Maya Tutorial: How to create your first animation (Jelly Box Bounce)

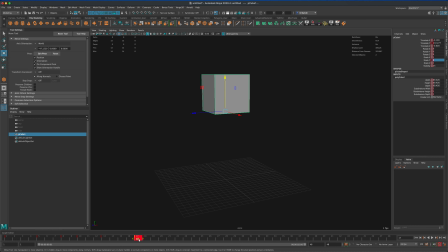249s
And in the middle, you have these two little arrows and you can move them around. So if you are placing these and you're not happy with your timing, feel free to move them around and adjust them, right? So let's play this over again. So he's sitting, he's normal, he's squishing.
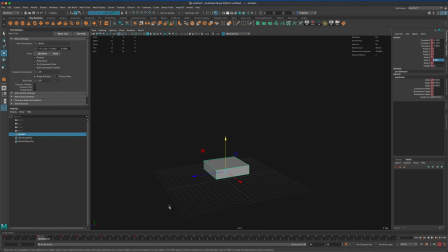267s
Now when he's squishing, the problem is he also moves up. So if I hold down the X key, I can snap him back to the grid.
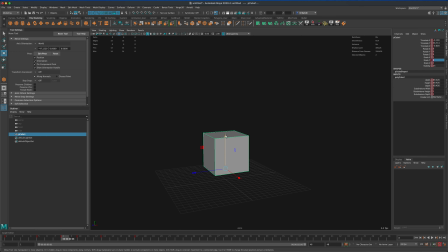280s
And let's see, then here I still want him on the ground. I'm gonna hold on the X key again and snap him back onto the grid. I don't want him leaving the floor yet. Then he squishes up,
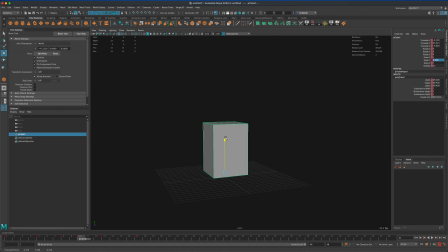296s
and here I would like him to be just a little bit above the grid, but maybe not right on there.
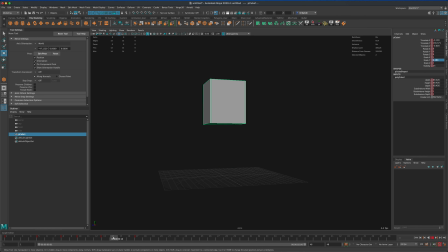302s
Then he flies up, and then he's normal, right? Then as he becomes normal, he could be normal, or he can even be a little squished if we wanted to.
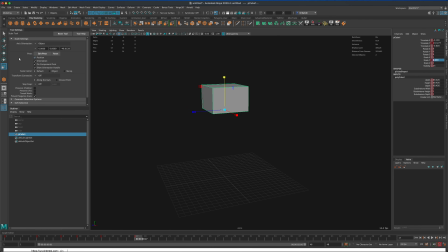311s
Maybe let's squish him just to create extra fun animation.
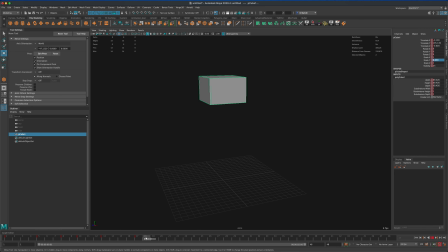317s
Okay, so he gets squishy. Then he kind of suspends in the air, so I want to press S again. And then let's play the whole thing back again. So now we could just copy these keyframes, or we could just simply position them back, maybe scale them.
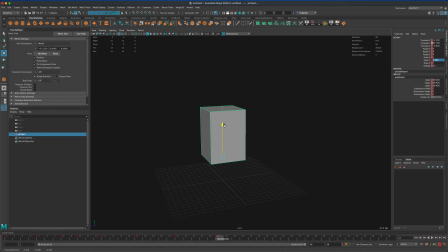335s
So now he's like halfway here. As he's descending, he's stretching because the gravity kicks in and he's kind of a jelly box, or she.
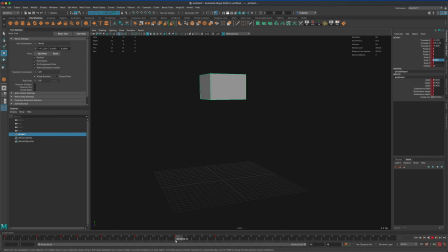346s
It's a jelly box. So he's coming down, and next our box is going to hit the floor, right? So when it hits the floor, let's just grab one of these keyframes. It will probably hit the floor normal.
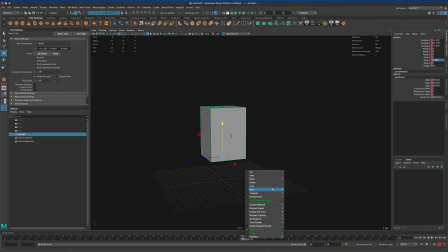363s
So maybe something like this.
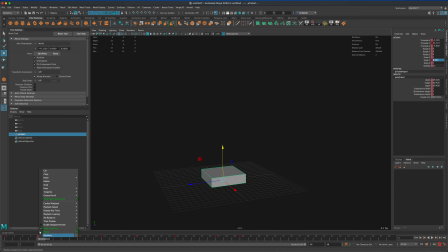366s
And then it would be cool if the box squished down from the momentum of the of coming down. And then, of course, it's going to go back up to normal. And to normal, I'm going to put it all the way back here and just see how the timing works.
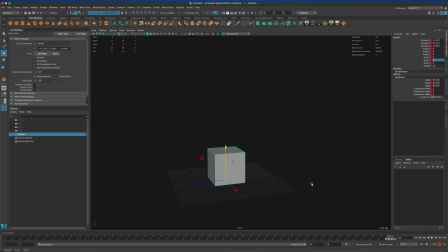384s
So now if we play our animation, let's see what we got. Very cool, right? So very simple. And as you can see, I didn't do anything systematic.
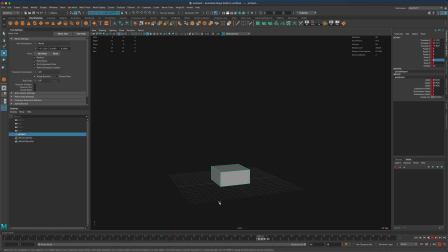399s
I kind of felt my way around the animation. So I created more of an organic timing. So instead of saying, oh, you know, up on 5, down on 10, like, I didn't do that.
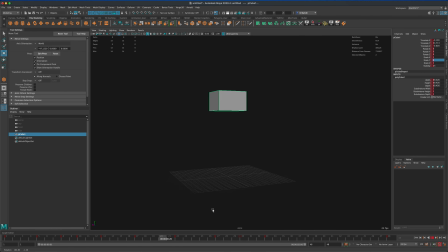411s
I kind of just, not randomly, but I kind of spaced my animation as I thought it would feel good. So this is one really important thing that I realized as I started to animate,
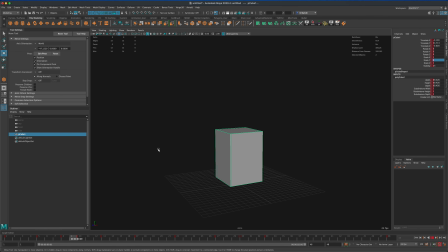425s
is you have to do this a lot of times with different objects and shapes to get a really good timing for things. And once you are happy with your timing using basic shapes, then it will help you tremendously when you get into more complex characters for like walk cycles or jumping.
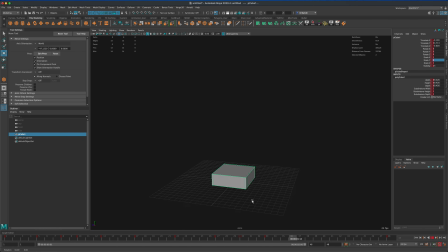444s
All of this is so important when it comes to timing to create quality animations. So that's sort of the reason for this exercise. Another thing I would like to do, just to have a little more fun, is maybe when he
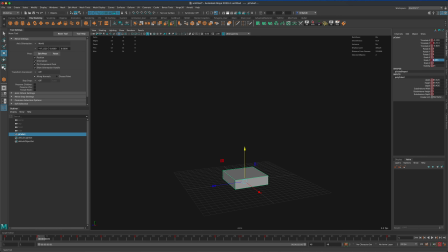460s
comes down, he squishes here, let's try to also add some scale to him. Now, to add the scale, I don't want him scaling up on Y, so I only want to scale him on Z and X.
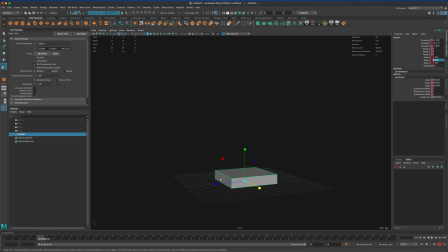480s
The height stays the same, right? So this way, you could see he kind of squishes down, then he begins to kind of, it's more jelly-like. Then he begins to become kind of skinny to normal, then he flies up.
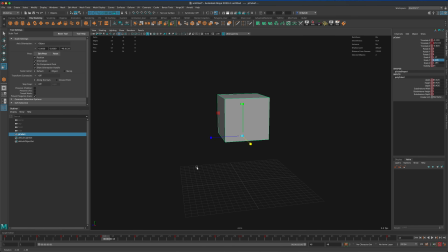497s
And you know, it would be cool if he flies up again so we don't mess with the height. Let's just squeeze him and make him kind of skinny.
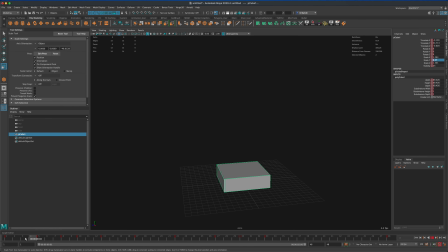509s
So he's kind of more like a jelly box. So he goes, he squishes down, he comes up, he gets skinny because he's flying up. Then he goes back to kind of square.
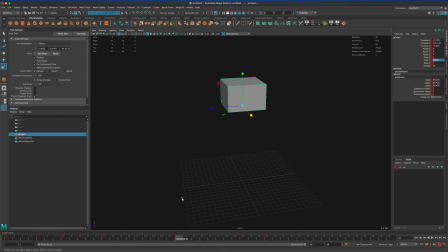527s
And then here maybe we can actually copy this keyframe and paste it here, because this is the part where he's suspended in the air, and I don't really want him to be much different.
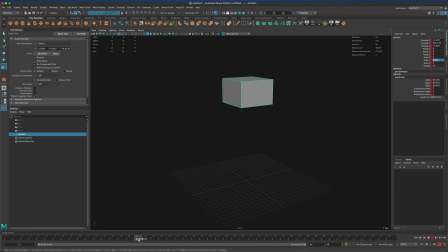543s
Now, when he's suspended in the air, you see how my 17 and 22, they're exactly the same. Then that could look weird if you're playing it at fast speed. So maybe we can move him just a little.
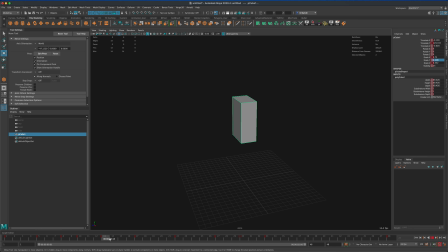556s
Just off. As you can see, there's a little life in there. And then he's kind of doing that. Then he begins to come back down. And then as he comes back down, let's do the same thing. We'll squish him without changing his height.
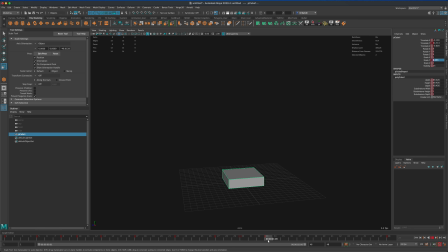574s
And then he kind of hits the ground, and then maybe he splatters just a little more. And there's no exact measurements. I'm just kind of having fun. And then he's going back to normal.
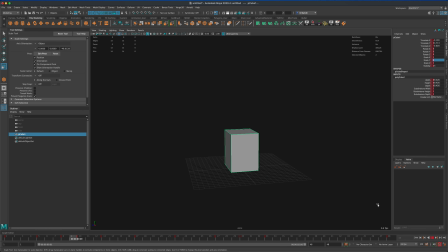588s
So let's see what we got. Press play. So this box almost feels like it has life in it. Like, you know, you can add a couple you can add eyeballs to it and it will feel like a character, right?
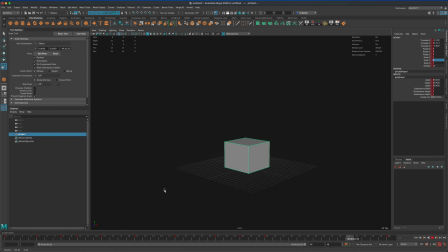602s
So that's pretty much all I wanted to show you guys to do these kind of small exercises and just try to have fun.